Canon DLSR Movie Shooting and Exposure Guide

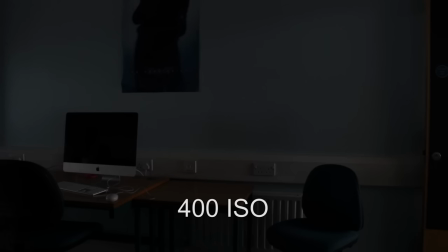In darker conditions of course, you'll need to let in more light. 400 ISO here isn't enough.
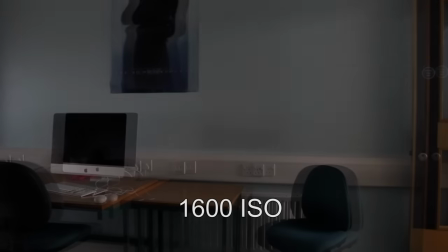800 improves things a bit, and 1600 helps us get the amount of light we really need.
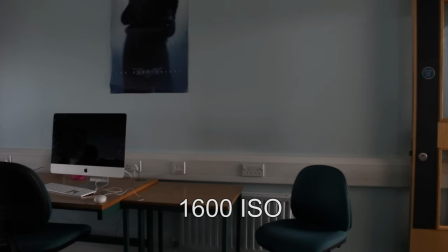However, the downside of this is that the image will start to get increasingly grainy. For very dark night time shooting, additional more powerful lenses would need to be purchased in order to get a good image.
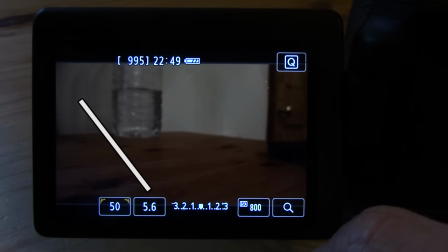The aperture adjusts the size of the opening through which light is allowed onto the image sensor.
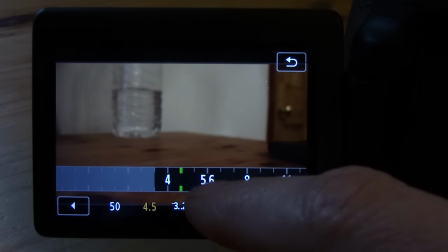It is measured in what are known as f-stops. It will, of course, affect the amount of light again.
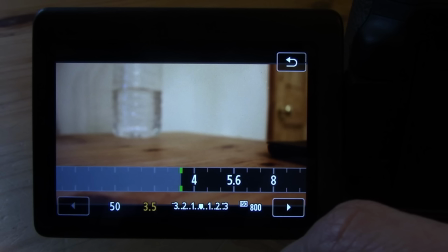But in this instance, you might want to use it for creating a shallow or deep focus, depending on your filming needs. To keep it brief, you can set a wide aperture of 3.5 to create a shallow depth of field, like this.
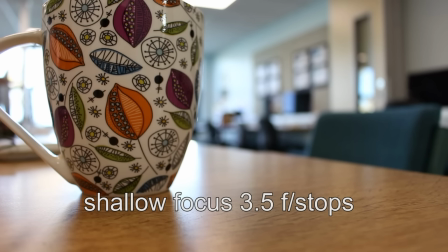Or, you can set a narrow aperture of 11 to assist you in creating a deeper focus image where everything is clear from foreground to background.
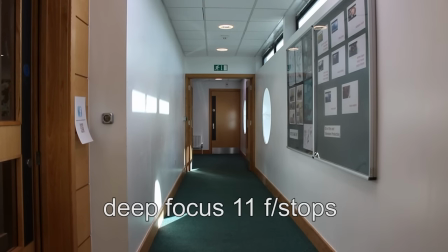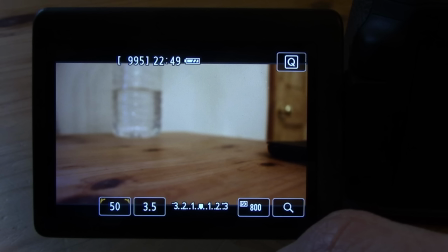Earlier we set the camera to record at 24 frames a second when we went into the movie record settings. This means that in the space of one second the DSLR has captured 24 different digital frames of information.
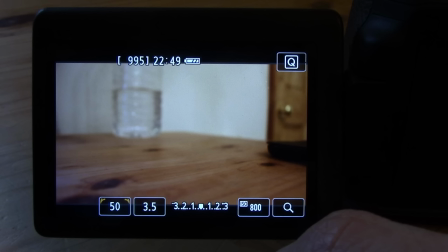The shutter on your DSLR will open and close a certain amount of times per second, in order to capture those 24 frames. The camera will always capture 24 frames per second, as that's what we told it to do earlier.
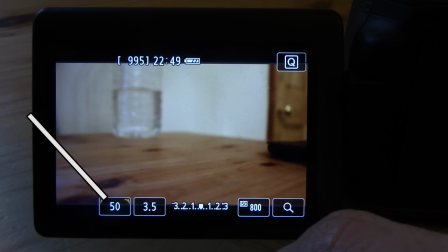However, you can adjust the shutter speed to dictate how it captures those 24 frames. Let's see how it works.
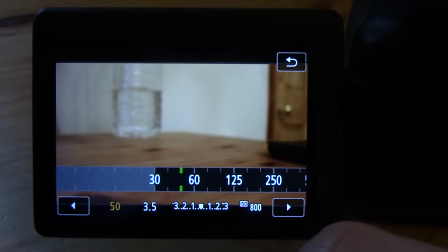If you set a slow shutter speed, say 30 per second, then the shutter will open and close 30 times in one second.
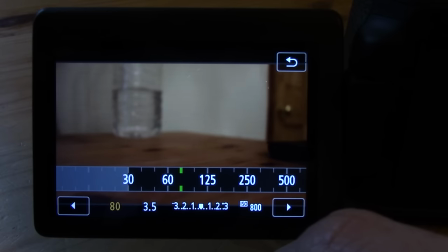This will create a blurry look to your moving images, more commonly known as motion blur, like so.
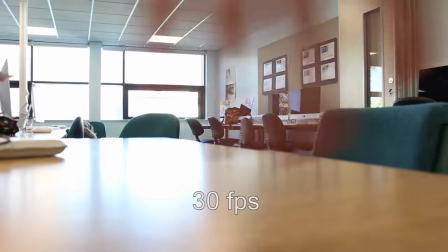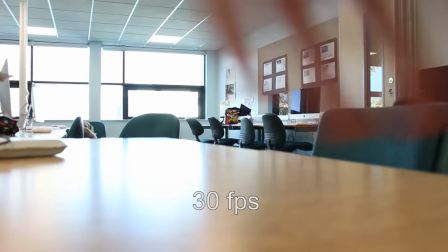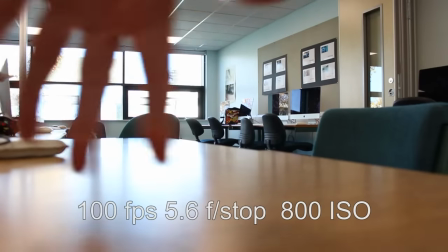However, if you set a faster shutter speed, say to 100 per second, then the shutter will open and close 100 times per second.
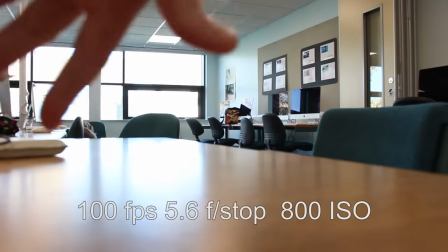This will create a slightly jerky staccato effect, like so.
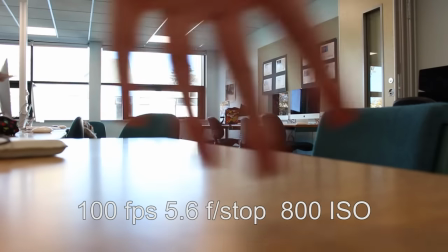This will be useful if you want to record something that requires a lot of movement, like sports or an action scene.
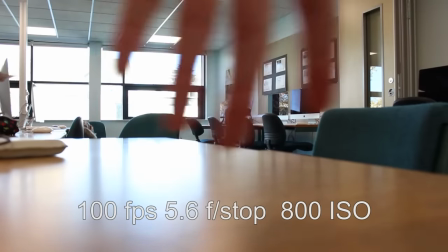You'll realise pretty quickly again though that this affects the brightness of the image,
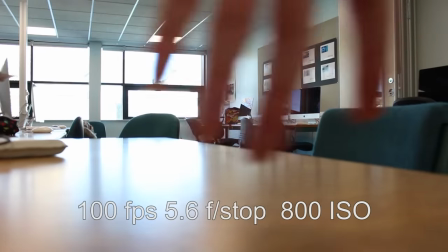so you'll also need once again to readjust the aperture and ISO settings.
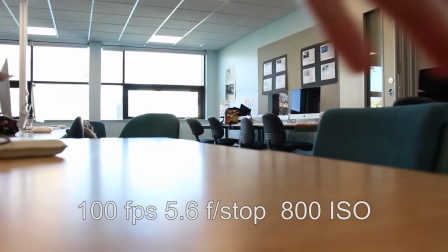You'll soon learn that adjusting all three of the settings, the shutter speed,
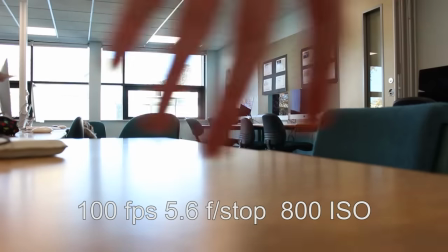the aperture and the ISO, is very necessary when it comes to capturing the perfect image that you're after.
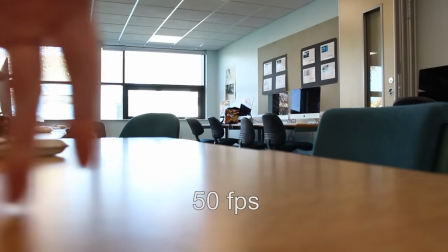If however you want a generally natural looking image, which most of you probably do,
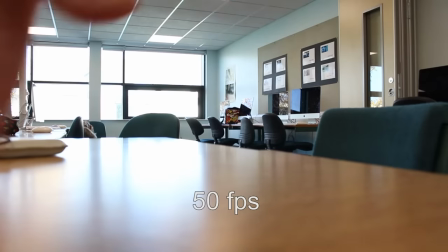then the rule of thumb is to set the shutter speed to approximately double the frame rate.
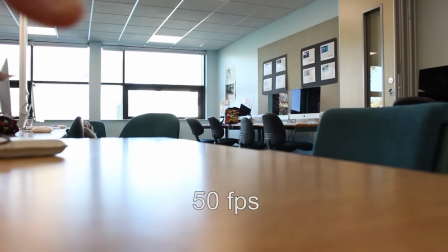If you remember, at the start of the tutorial we set the frame rate to 24 frames per second. Therefore, we should set a shutter speed of around double that. In this case we'll go for 50.
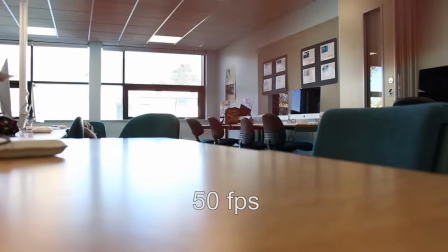This will replicate the motion blur that we see naturally with our own eyes when there's movement in an image.
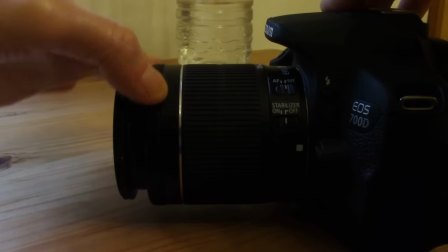Now that you've set your camera up for movie shooting, you can adjust your focus on the lens like so.
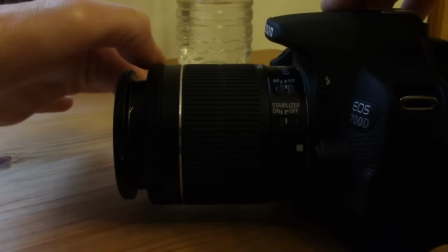Once you're happy that your image is in focus and it's got the correct exposure, then all All you need to do is press record and you're good to go.
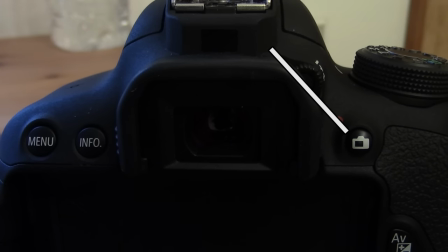Okay folks, hope you found that useful. Good luck with your shooting.